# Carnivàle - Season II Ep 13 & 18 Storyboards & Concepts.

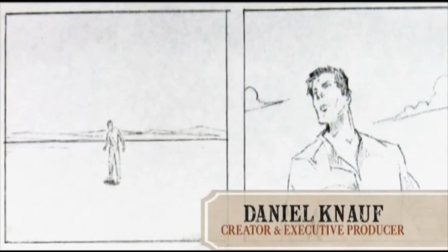Well, from a storytelling point of view, what we're presenting is the end game. This is what's going to happen if you don't do your job, Ben.
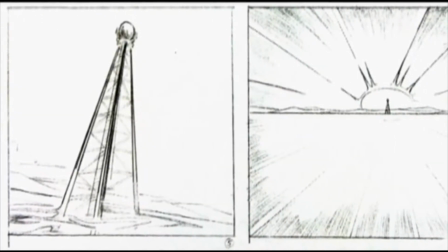From the standpoint of Ben, this is a man who lives in
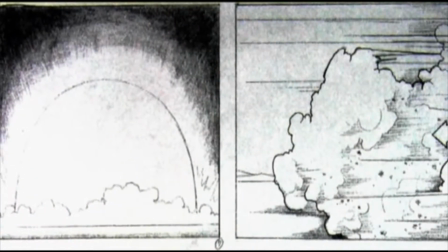1934 and can't conceive of a weapon of mass destruction.
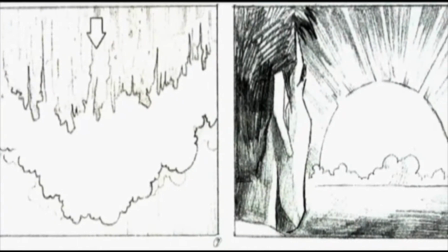He has no context for this event. World War II hasn't happened yet. The horrors of Nazi Germany haven't occurred yet.
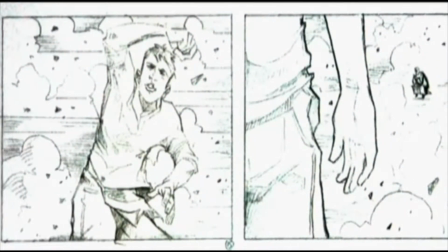It's not about the deployment of the bomb. It's more about the invention of the bomb.
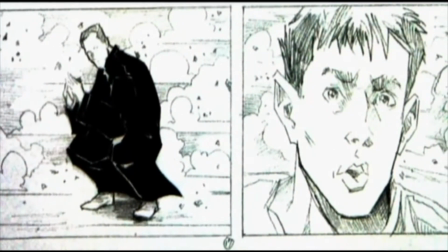So it focuses around Alamogordo and the Trinity test site rather than Hiroshima and Nagasaki.
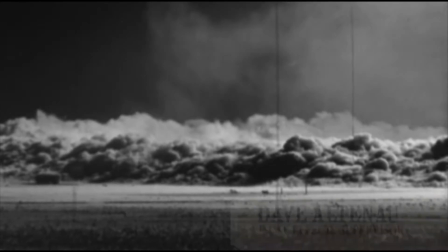My intention was to use quite a bit of stock footage, and I researched
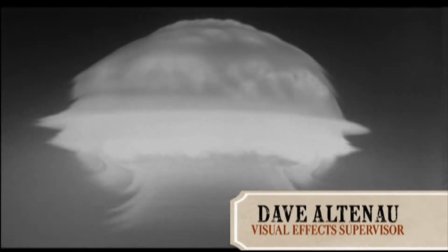just clip after clip of stock footage and test footage shot by the government of old nuclear explosions.
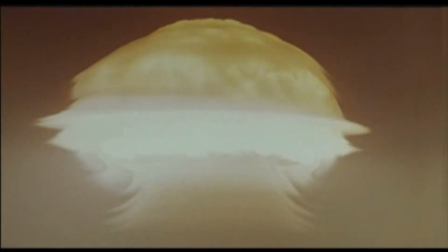And those actually motivated a number of our shots and the composition in our shots.
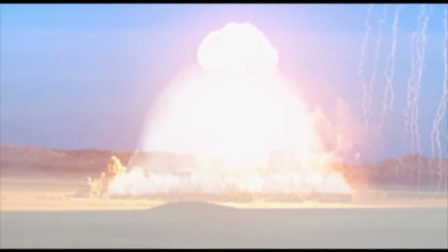So we had both stock footage of the first beats of nuclear explosions,
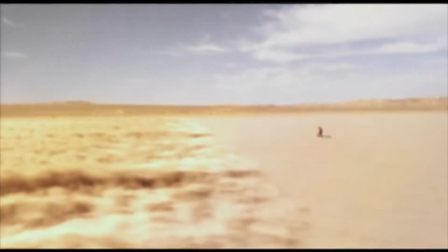as well as the ground effects and blowing dust and walls of dust that really tear up all the surrounding
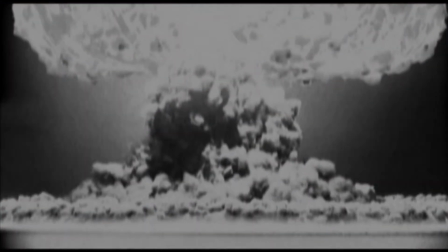area when a nuclear blast takes place. Using some of this stock footage, I put together animatics for the sequence
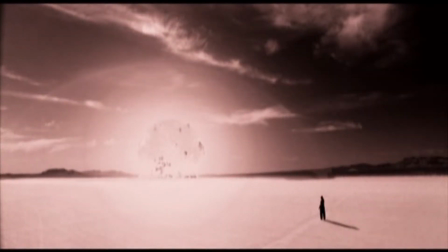to really define how we wanted to compose the shots and how the sequence would play and what a realistic,
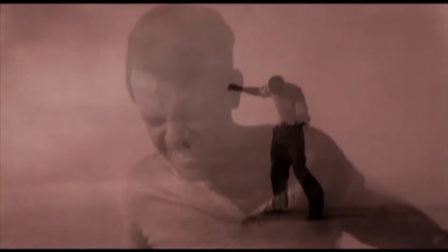believable sequence would be with Ben experiencing this nuclear blast.
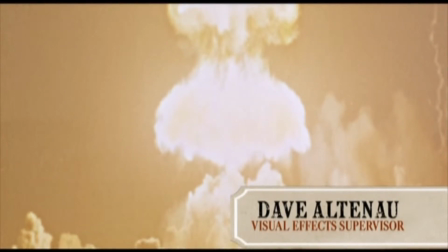A nuclear explosion is a bright burst of light and then pretty quickly turns into a dark mushroom cloud.
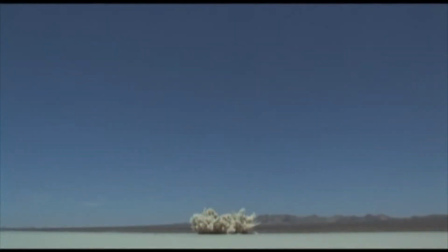We actually did an explosion for reference out there. We blew up 300 gallons of gasoline. But one of the things that didn't quite do enough of was give us this
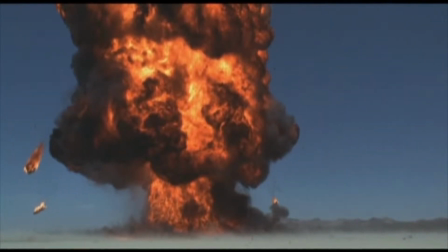beyond your normal experience and what you normally see in films in terms of pyrotechnic explosions.
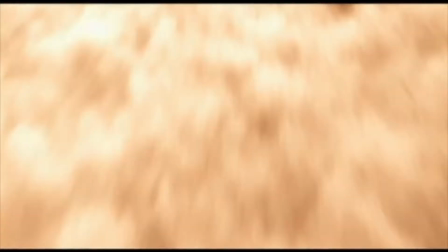For that portion of the blast, we used a combination of volumetric CG smoke to get the beginning of the ground effects.
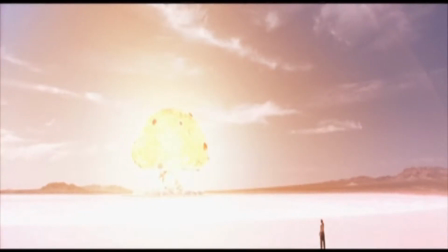And then we actually used some Hubble images of the sun
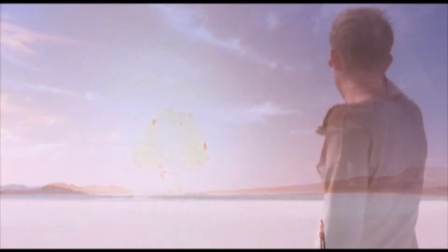as a motivation for the fireball itself that actually helped create the look of the rising fireball.
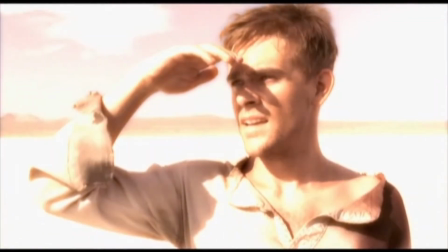The most difficult shot was definitely his POV of the smoke plume rising as the ground effects are occurring and the wall is approaching him.